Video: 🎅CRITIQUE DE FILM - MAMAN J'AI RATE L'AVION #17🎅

Salut les cinéphiles de la toile et joyeux Noël! Ho ho ho! Bienvenue dans cet épisode 17 de Pépites de Cinoche. Aujourd'hui, on va parler d'un film qui ne vieillit pas et qui fait toujours autant plaisir à voir. J'ai nommé Maman, j'ai raté l'avion! We wish you a Merry Christmas!
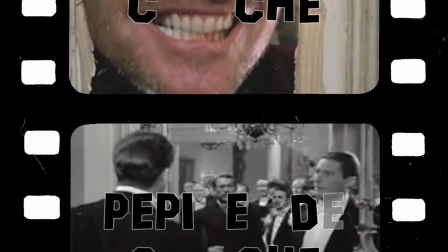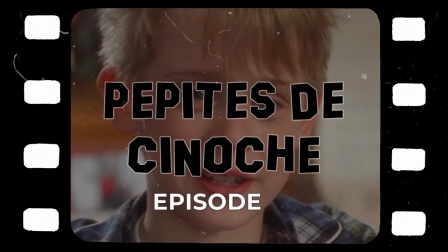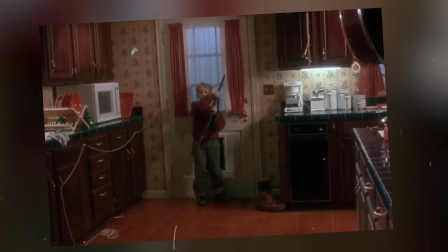[0:29]
Réalisé par Chris Columbus, le réalisateur des deux premiers Harry Potter, Maman j'ai raté l'avion sort en 1990 sur les écrans, écrit par le génial John Hughes. Pour ceux qui ne connaissent pas John Hughes, c'est un réalisateur et scénariste qui connaît un immense succès dans les années 80.
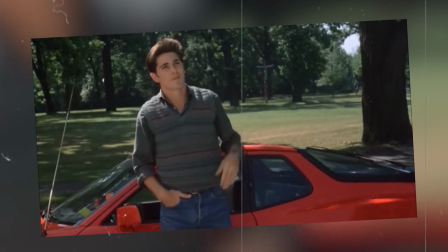[0:44]
Il s'illustre avec de très bonnes comédies pour ados, comme 16 Candles ou Une créature de rêve,
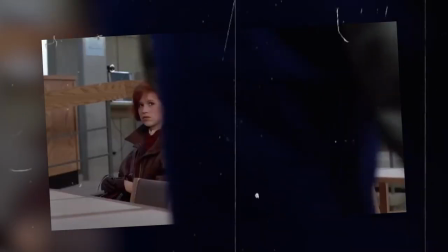[0:49]
qui sera adapté à la télévision avec la série Code Lisa et deux films absolument majeurs, The Breakfast Club et La folle journée de Ferris Bueller.
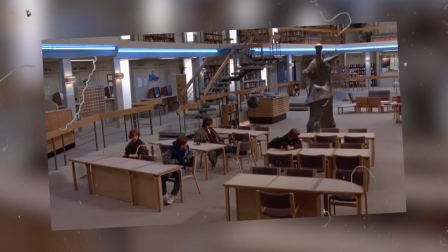[0:56]
Jamais vulgaire, jamais outrancier, les films se distinguent par leur justesse et leur précision dans la peinture de l'adolescence.
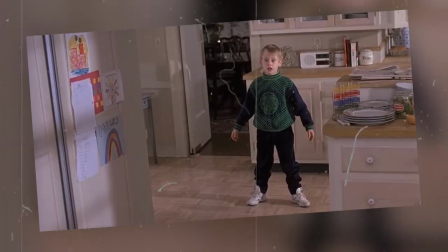[1:03]
John Hughes a l'idée de Maman j'ai raté l'avion sur le tournage de son film Uncle Buck dans lequel il dirigeait déjà Macaulay Culkin.
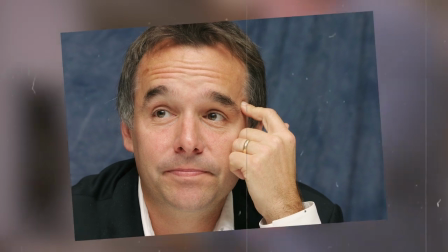[1:09]
Il écrit le scénario et le confie à Chris Columbus. Chris Columbus commence lui aussi sa carrière comme scénariste.
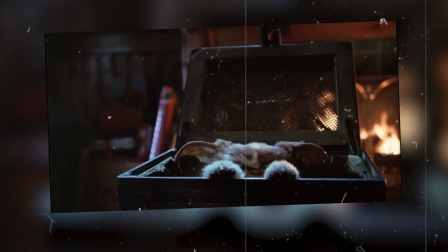[1:15]
Petit protégé de Steven Spielberg, il participe à l'écriture des scripts de Gremlins, Les Goonies et Le secret de la pyramide.
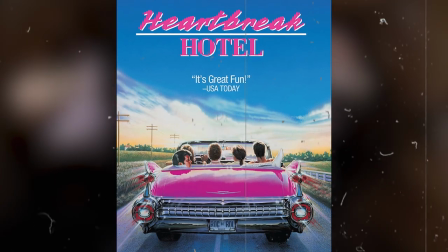[1:22]
Il passe à la réalisation en 1987 avec le film Nuit de folie et en 1988 avec Heartbreak Hotel, qui sera un échec considérable.
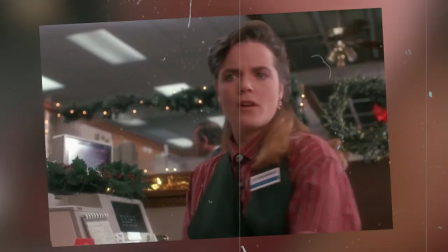[1:29]
John Hughes lui confie malgré tout la réalisation de Maman j'ai raté l'avion, dont il restera producteur.
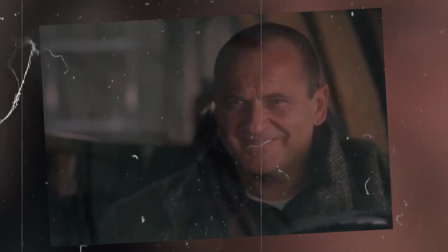[1:34]
Macaulay Culkin y tient le rôle principal. Columbus s'entoure d'un casting 5 étoiles avec Joe Pesci, Daniel Stern, Catherine O'Hara, John Hurt et John Candy.
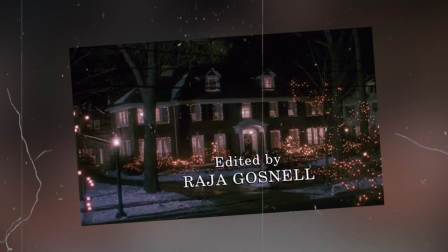[1:47]
Maman j'ai raté l'avion plante très vite le décor, les fêtes de Noël, les suburbs américains, une famille nombreuse.
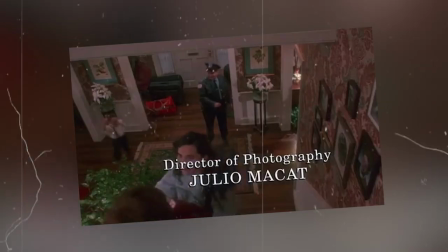[1:52]
Parmi toute cette meute de personnages en effervescence qui courent partout pour préparer leurs valises, Columbus s'attarde sur deux en particulier,
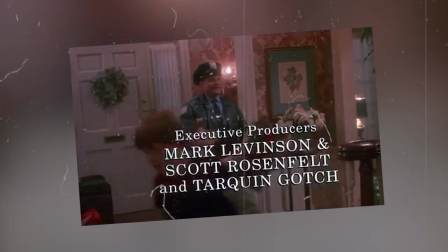[1:59]
un flic qui cherche à discuter absolument avec les propriétaires et un jeune garçon nommé Kevin.
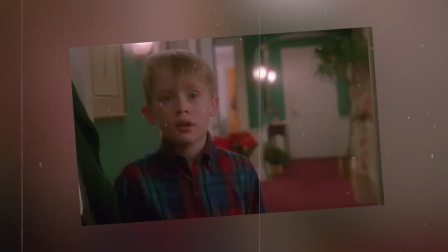[2:04]
Avec un montage en parallèle, le réalisateur nous dit implicitement que ces deux-là vont se confronter d'une manière ou d'une autre.
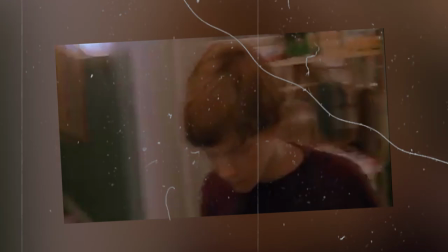[2:10]
Avec un ton plutôt humoristique, le film présente très vite les enjeux, un jeune garçon espiègle qui se chamaille avec ses frères et sœurs.
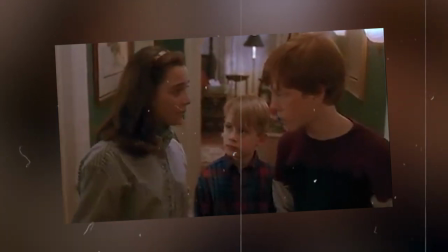[2:16]
Grondé par sa mère, il finit par dormir tout seul au grenier. Du coup, on l'oublie le lendemain, alors que tout le monde est en retard pour prendre l'avion.
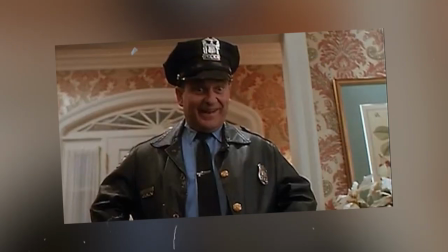[2:23]
Home alone. Seul à la maison, quoi. La force de Maman j'ai raté l'avion, et le fait qu'il reste année après année toujours aussi culte, c'est d'abord son esthétique purement 80s.
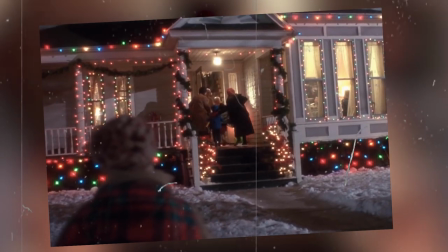[2:31]
Mais surtout, sa peinture des fêtes de fin d'année. Toute la magie de Noël est parfaitement restituée.
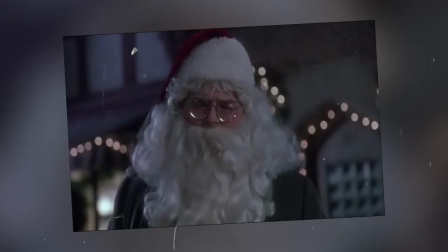[2:36]
Cela passe par les décors, sapin de Noël, boule de Noël, etc., les costumes, et bien évidemment la musique.
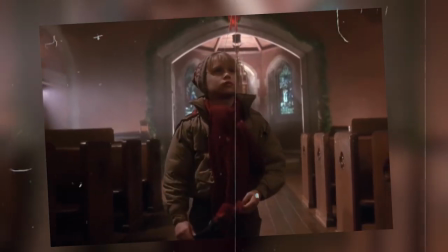[2:43]
La partition de John Williams est généreuse à souhait et collectionne les morceaux d'anthologie ainsi que les reprises de certains chants de Noël.
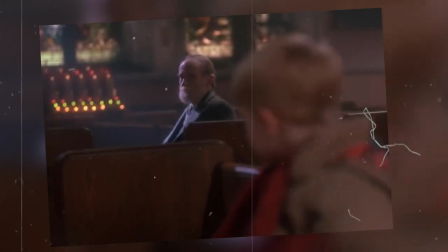[2:50]
De même, Chris Columbus s'amuse à citer ses illustres modèles au détour d'un extrait. C'est le cas avec La vie est belle de Frank Capra qui passe sur une chaîne à la télé.
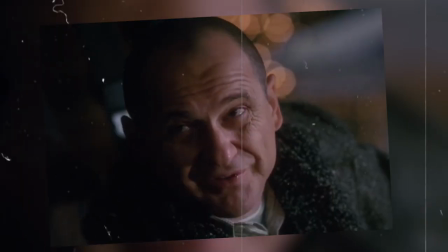[2:58]
Un film sur la magie de Noël, forcément. Tout cela assaisonné à la sauce 80s qui ravit toujours autant les fans rétro.
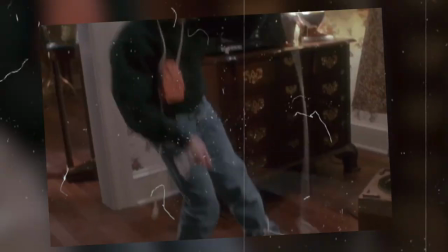[3:05]
On s'attache à la légèreté du ton ainsi qu'au monde des suburbs américains. Un décor qu'on le retrouve très souvent dans les productions de cette époque.
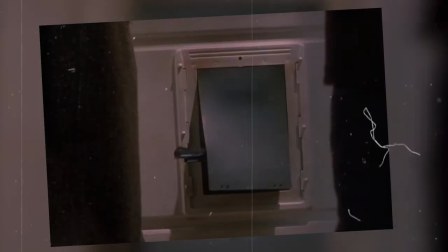[3:16]
Pour résumer brièvement pour les trois du fond qui n'ont jamais vu Maman j'ai raté l'avion, le jeune Kevin McAllister est resté tout seul à la maison pour les fêtes de Noël, alors que ses parents,
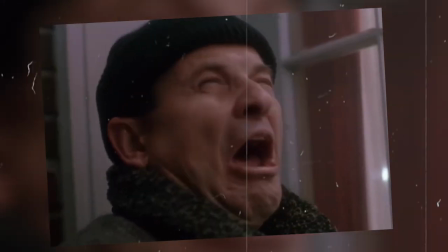[3:24]
qui l'ont oublié, passent le réveillon à Paris. Mais deux cambrioleurs un peu nigauds veulent s'introduire dans sa maison.
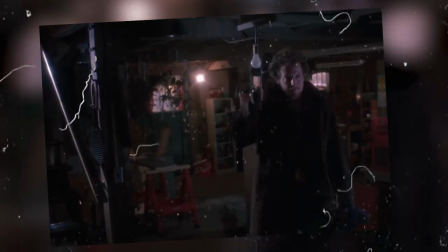[3:28]
Kevin va devoir la défendre coûte que coûte. Pour cela, il imagine les pires pièges possibles.
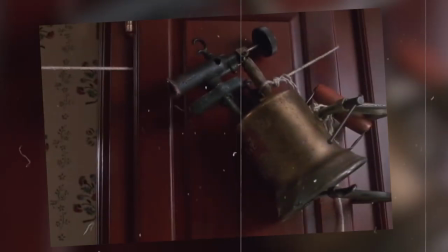[3:33]
Poignées de porte brûlantes, pots de peinture accrochés à des cordes, etc. Le film, qui jusque-là était resté plus ou moins réaliste, bascule dans le cartoon pur,
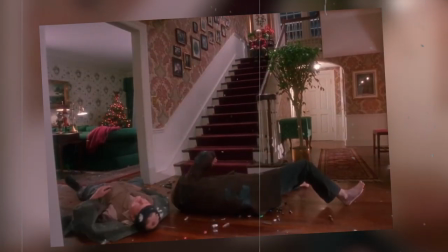[3:41]
avec ses pièges tous plus dangereux les uns que les autres. Les voleurs prennent très cher, mais tout cela reste inoffensif.
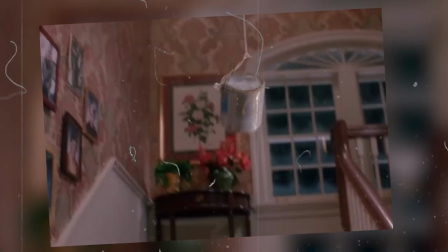[3:47]
Mais très exagéré, ce qui rend les scènes comiques. Les réactions de Harry et Marvin après les coups qu'ils prennent ne sont jamais réalistes.
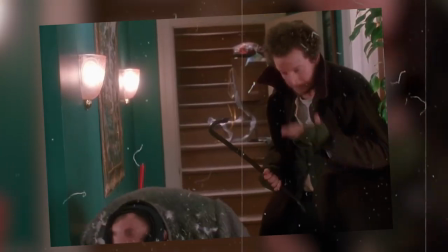[3:54]
Elles sont surjouées, provoquant les rires du public enfantin qui se délecte de leur malheur. Malgré une mise en scène correcte, mais efficace, Maman j'ai raté l'avion reste un film très bien construit.
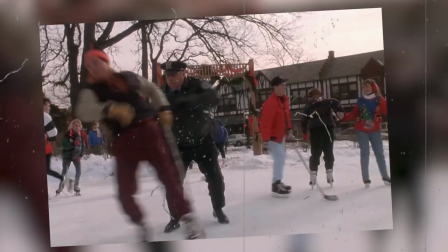[4:02]
Avec un scénario bien ficelé, des personnages hyper attachants campés par des acteurs irréprochables.